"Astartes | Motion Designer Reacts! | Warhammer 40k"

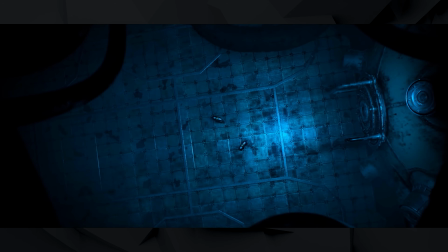Then we get into the two-guy boss scene, the guys who are able to have their psychic abilities,
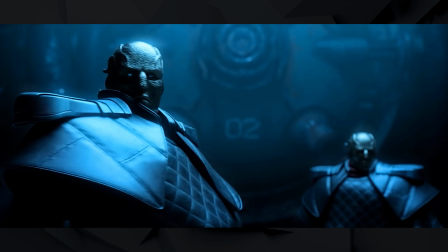just starting the scene up with this big, tall, overhead softbox, one-directional lighting up the whole scene, getting those dramatic shadows over the eyes, the faces. It's just a great way to outline these characters and just give it such a cinematic feel to it.
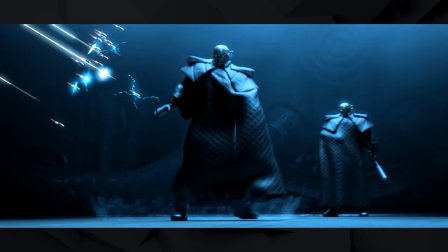One extra little detail that I caught, and it's only a couple frames long,
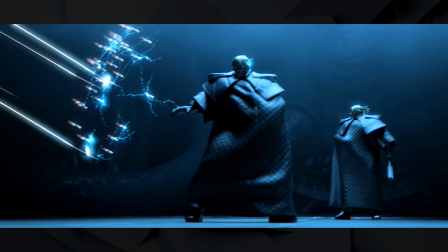is I love how there's always this protective barrier around these guys, and we kind of get a sense of that because when the bullets come in,
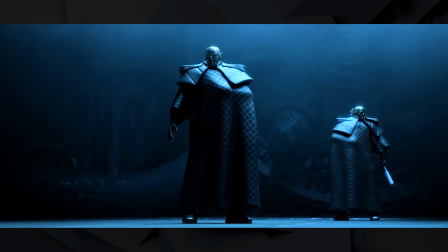they almost sense that they're coming, and we get these little hints of the sphere before it all gets redirected to where all the incoming fire is.
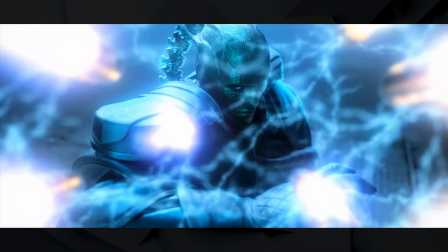And that little extra secondary animation and that detail, and it's just a great extra bit of design that we didn't necessarily need, but because it's added in there, it's just little icing on the cake.
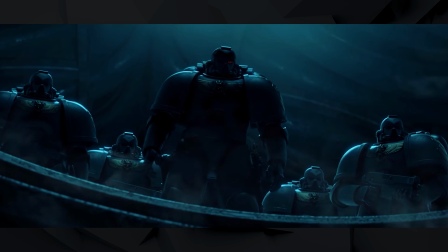Really love that. So later on, when we're walking through the corridors, we're getting towards the big sphere,
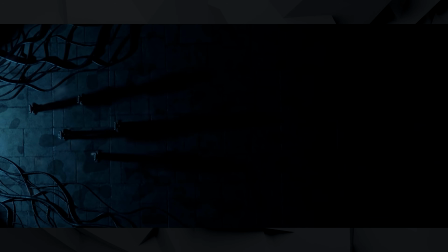and there's just some great scenes in there where, again, we have very dramatic lighting, coming in and out of shadows,
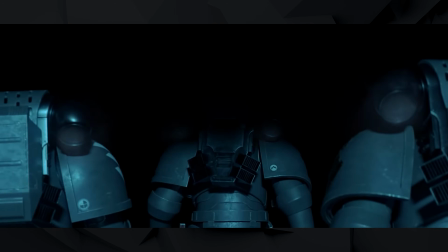kind of a constant theme, revealing new sets that way, and it just gives us this dramatic entrance and this dramatic feel, and it looks really good, and that helps us establish what we're about to see next.
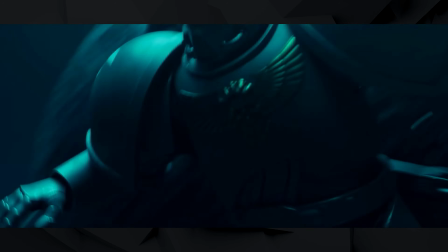So again, we get towards the end of the cinematic, and we're seeing the orb absorb them, and we're just seeing the little kind of liquid effect.
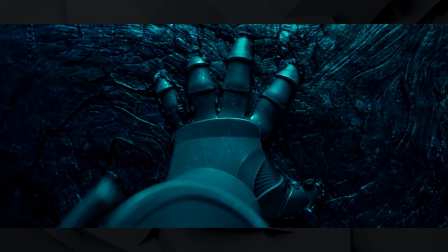They're all slowly getting sucked in, transported, and just the texturing.
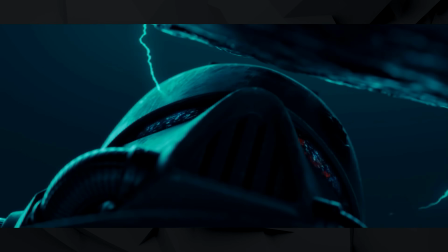And again, I keep mentioning the lighting, but it's just so important, and it feels like it's hopeless for these guys, and they're getting sucked in, and we don't know what's going to happen next. So let's talk about the ending scene here, and I talked a lot about this in the Baldur's Gate scene,
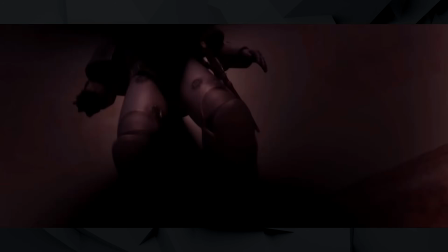but this ending scene is really refreshing because the whole cinematic, we're in this atmospheric,
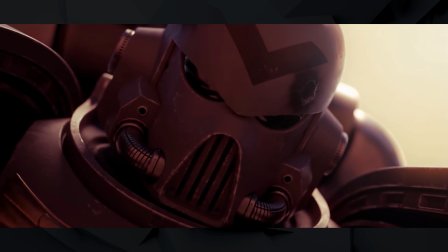dark, bluish tones, and then we're getting transported to a nice,
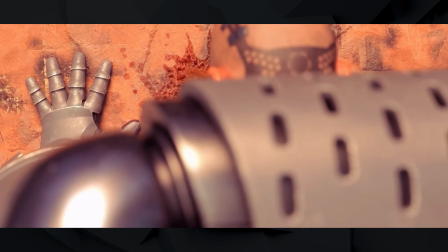huge contrast shift with just golden warm tones of where they're getting teleported to. And I mentioned this earlier that I think probably to save time, there's a little bit of matte painting on this because when the camera is sweeping around and doing that final orbit,
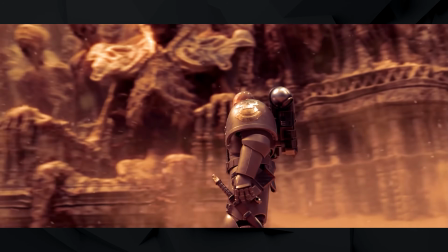it looks like we have a nice matte painting of this outside surrounding. And on second look, we have these 6 little pillars.
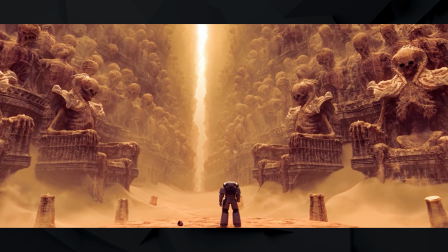And I had to watch this a few times. I didn't notice it because I was so focused on the surrounding, but I thought this guy was by himself getting transported alone.
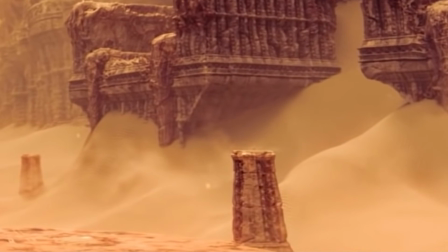But again, on second look, there's these other pillars, and if you look ever so closely,
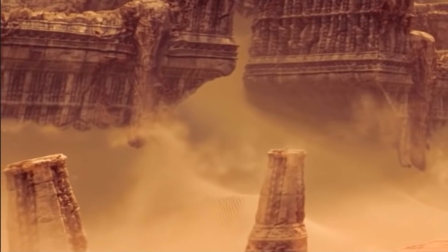you see that his squad members, who else is getting absorbed into the orb, it looks like they're also teleporting,
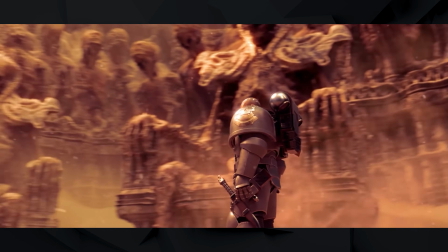so he's not by himself. They all got transported here together. And I have sort of mixed feelings about that, just in terms of the size and scale,
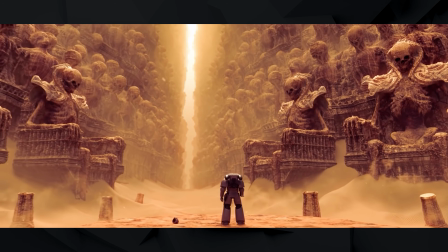because they're so small on these pillars that maybe, on a second time look through, it's kind of like a fun Easter egg for people.
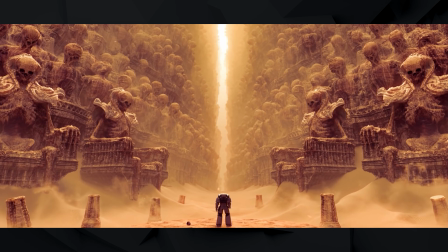And again, I don't know if this is important to the story or not, but I am so focused on this beautiful background. I'm looking up and the action is happening down below. So we still have our main character in frame and we get a sense that he's there. But if it is important that we know that the other guys got transported with him as well,
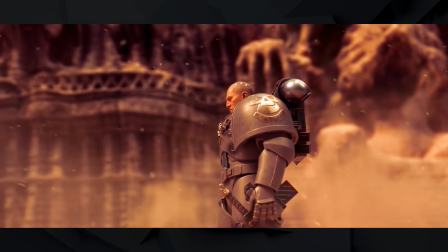I would ever remotely notice that until looking at it as many times as I did for this last scene,
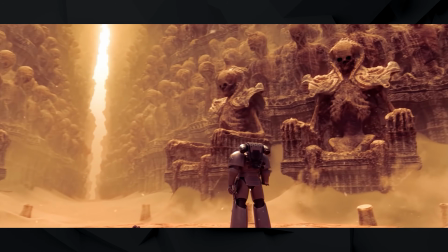just while I'm looking at, absorbing, and critiquing it. So that was a look at Astartes. Absolutely amazing, top-notch work, really enjoyed it. And if there's any other cinematics that you recommend, go ahead and throw them down in the comments. I've heard recommendations for Diablo, some of the Armored Core stuff, and I don't know why all the games are knocking it out of the
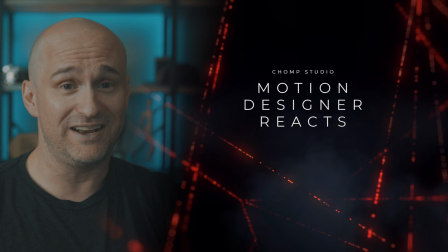park, but we'll take a look at those, and if anything, we'll see you guys in the next Motion Designers React video.
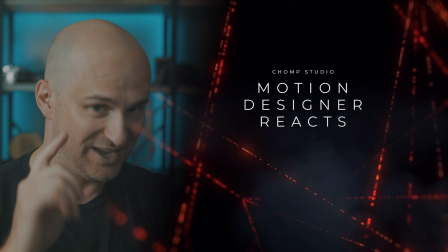Have a good one.